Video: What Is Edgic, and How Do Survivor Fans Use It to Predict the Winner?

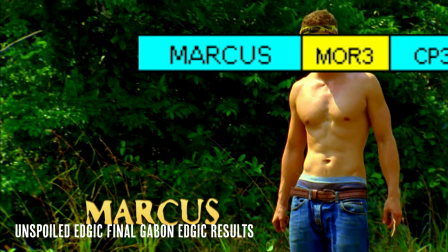976s
Marcus's edit ticked every Edgic box to a T. Contemporary Edgicers were ready
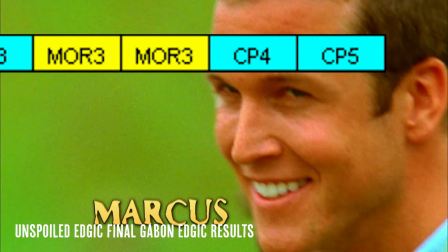981s
to turn the season off because there'd never been a winner's edit more obvious than this one.
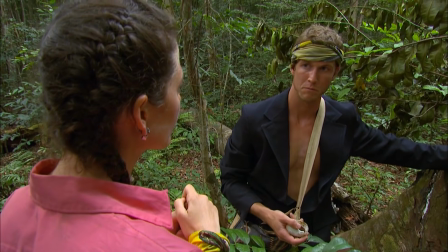987s
Marcus was consistently shown to be a mastermind.
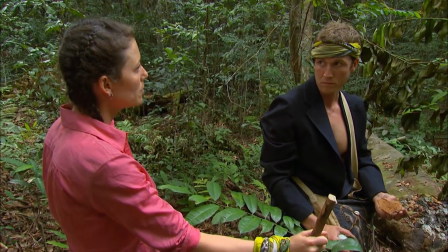991s
Every decision he made or alliance he formed was backed up hard by the edit.
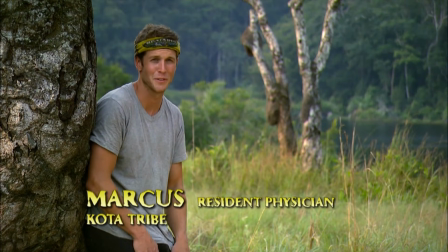997s
He was frequently shown when he didn't need to be. He got to relate Survivor to his job.
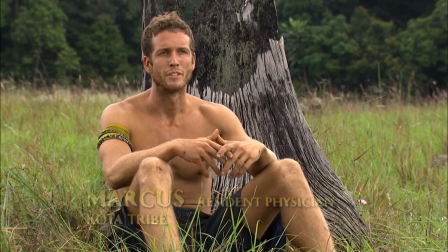1003s
There were literally no problems with Marcus's edit, and everyone else had been written off as a contender.
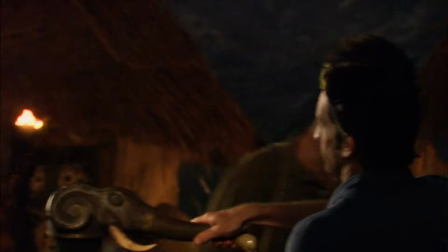1009s
That is, until the final 10, when he was voted out in what I contend is one of the most shocking eliminations ever.
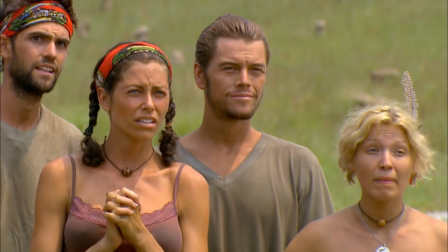1017s
Edgic truly was in shambles. The meltdown in the Edgic community was a thing to behold.
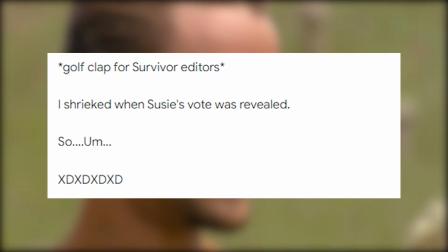1022s
The cope from Edgic truthers, mixed in with the excitement from Edgicers who like being surprised by the edit,
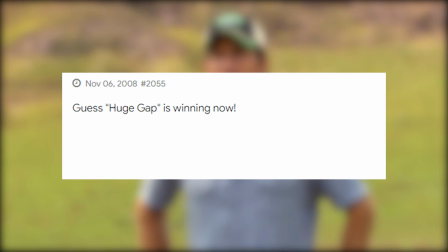1029s
combined with the Edgic haters gloating in the most obnoxious way possible,
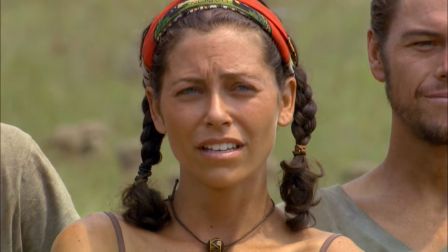1033s
made the Survivor Sucks Gabon Edgic thread a truly historic all-timer.
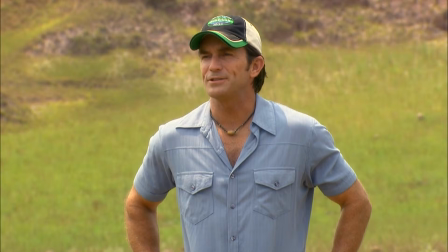1039s
After the dust had settled, Kenny became the new frontrunner, but literally every other player is thrown out as a winner contender in a post-Marcus world, except Bob.
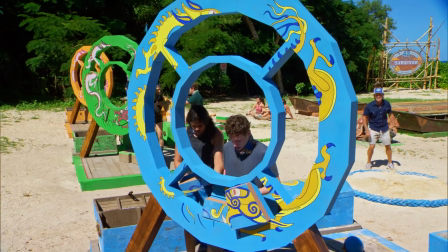1049s
So let's take a look at how it all fits together. This is something you'll get a handle on if you choose to do Edgic more,
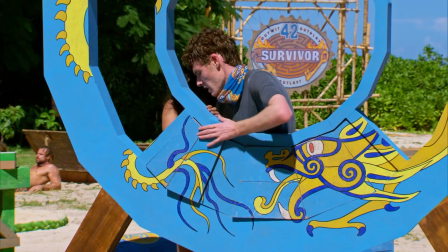1056s
but here I'll give a few common ratings and players who receive those ratings in a particular episode, so you can see how all the puzzle pieces connect.
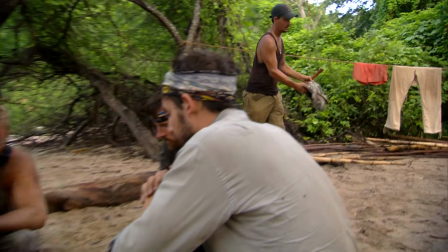1065s
CPN 5, for example, is a fairly common rating.
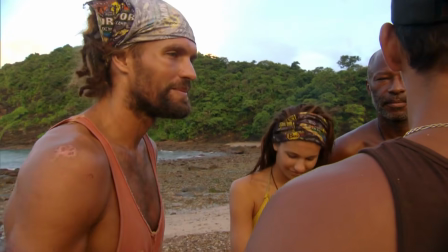1069s
This would be Boston Rob in Redemption Island in the episode where he institutes the buddy system.
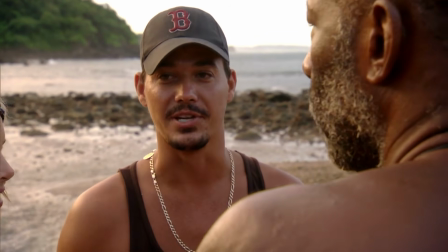1075s
We understand his strategy in and out and why he's doing it, so there's the CP.
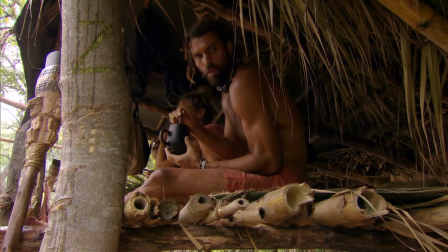1080s
But it's presented as a smart but undeniably controlling and mean-spirited strategy.
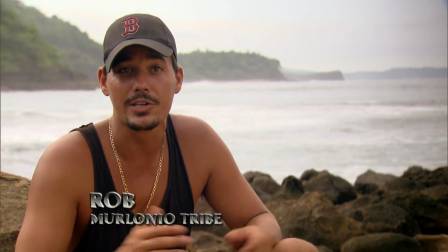1086s
There's the N. And he's on screen all episode and gets 8 confessionals, so there's the 5.
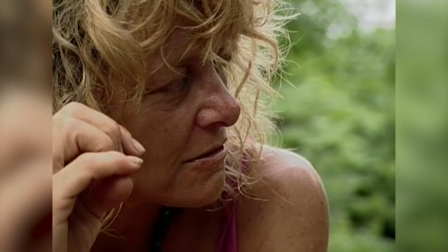1092s
OTTP4 is another common rating you'll see a lot. This is a heroic character that we're rooting for, but whose portrayal is a bit one note.
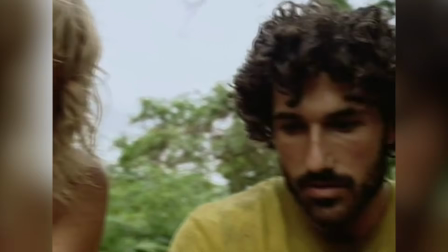1100s
If they're struggling, we are empathizing with them. If they're succeeding, we are rooting them on.
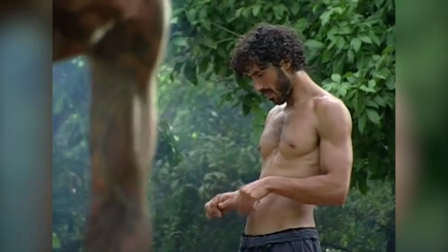1105s
Think of Ethan in his All-Stars Boot episode.
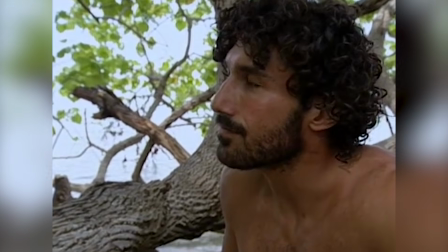1109s
He's the last winner standing, and we're rooting him on to succeed and stay in the game, despite all the obstacles ahead of him.
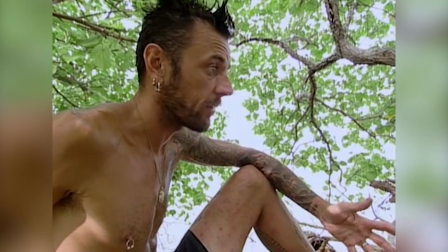1117s
But we don't really get inside his head or his thoughts beyond his desire to keep fighting.
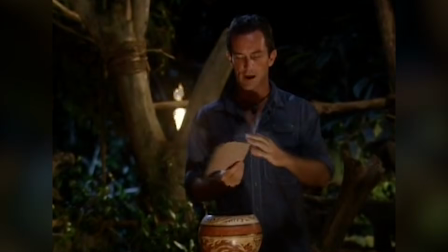1122s
We're meant to root for him, and then meant to be sad when he's gone.
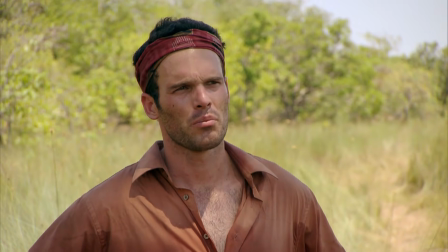1127s
Finally, as an example of a standard UTR1 or UTR2 rating,
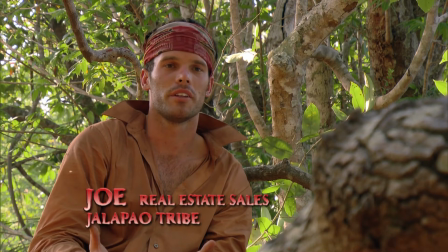1131s
take a look at Joe in the first few episodes of Tocantins. I know you're like, who?
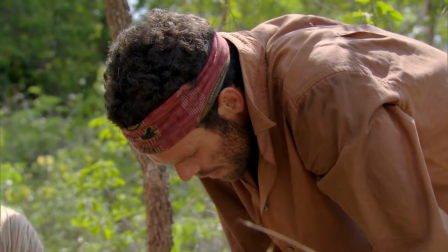1138s
But that's kind of the point. Characters can be under the radar and then become consistently important later, but regular under the radar rankings,
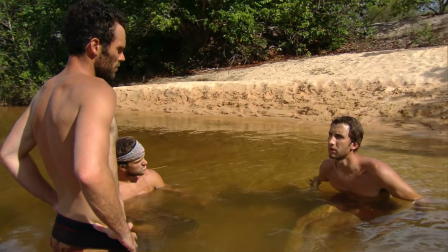1146s
especially early on, are a sign that this is a situational side character.
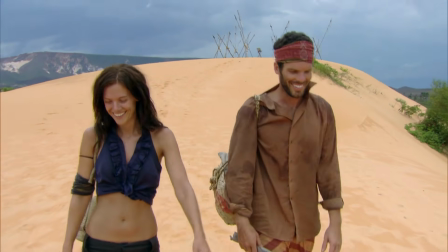1151s
In the first 4 episodes of Tocantins, we don't learn much about Joe,
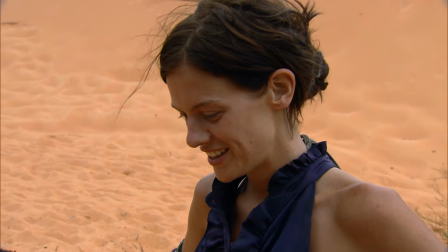1155s
just his surface level alliances and personality traits, but he's never full-on invisible.
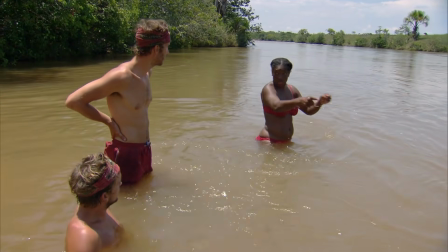1161s
Still, he's under-edited in favor of developing the personalities on Jalapao that will be more important in the game in the long term,
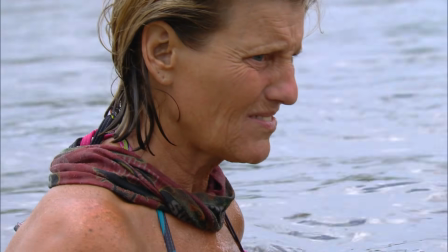1168s
as well as the bigger personalities that are here for the short term.
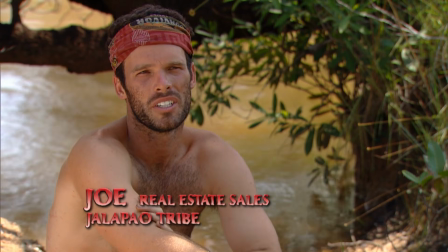1172s
Common for regular under-the-radar edits, he gets a situational spike in visibility in episodes 5 and 6,
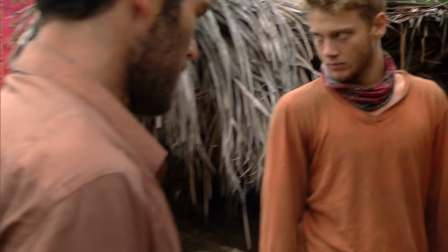1179s
when he's suddenly relevant to the storyline, because his allies Spencer and Sydney respectively are in danger.
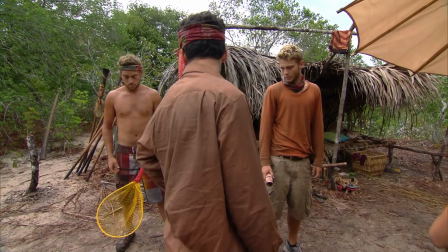1185s
Then he leaves the game in episode 7. So there we have it,
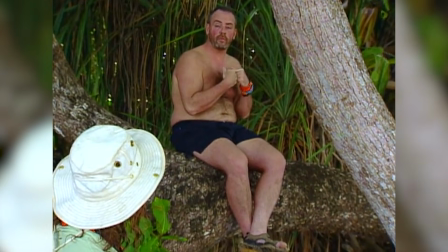1190s
a brief primer on Edgic and how a small contingent of super hardcore
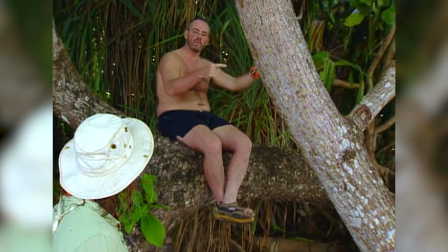1195s
Survivor fans use past editing techniques to anticipate future winners.
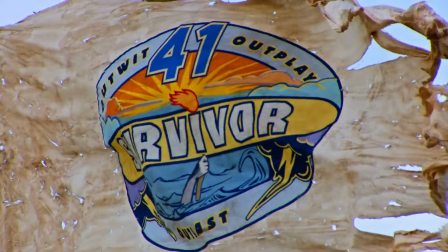1199s
It's worth noting that in the new era of Survivor, it seems like they're moving further and further away from the more conventional winners edits
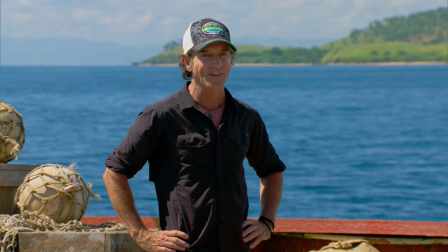1207s
of years past and experimenting with how they tell their stories more often,
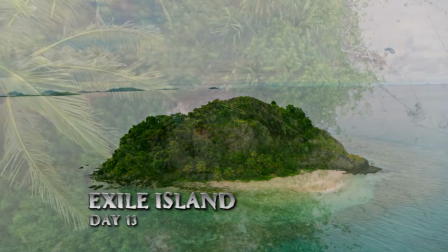1212s
which I think is a pretty exciting development and makes the show more fun to watch if you're following those edit breadcrumbs.
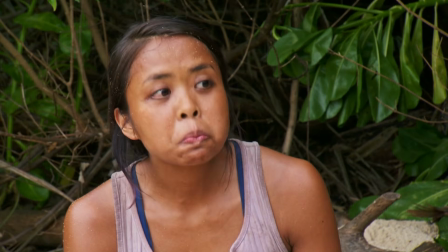1219s
Thank you, editors. That's very CPP4 of you. Got nothing else for ya.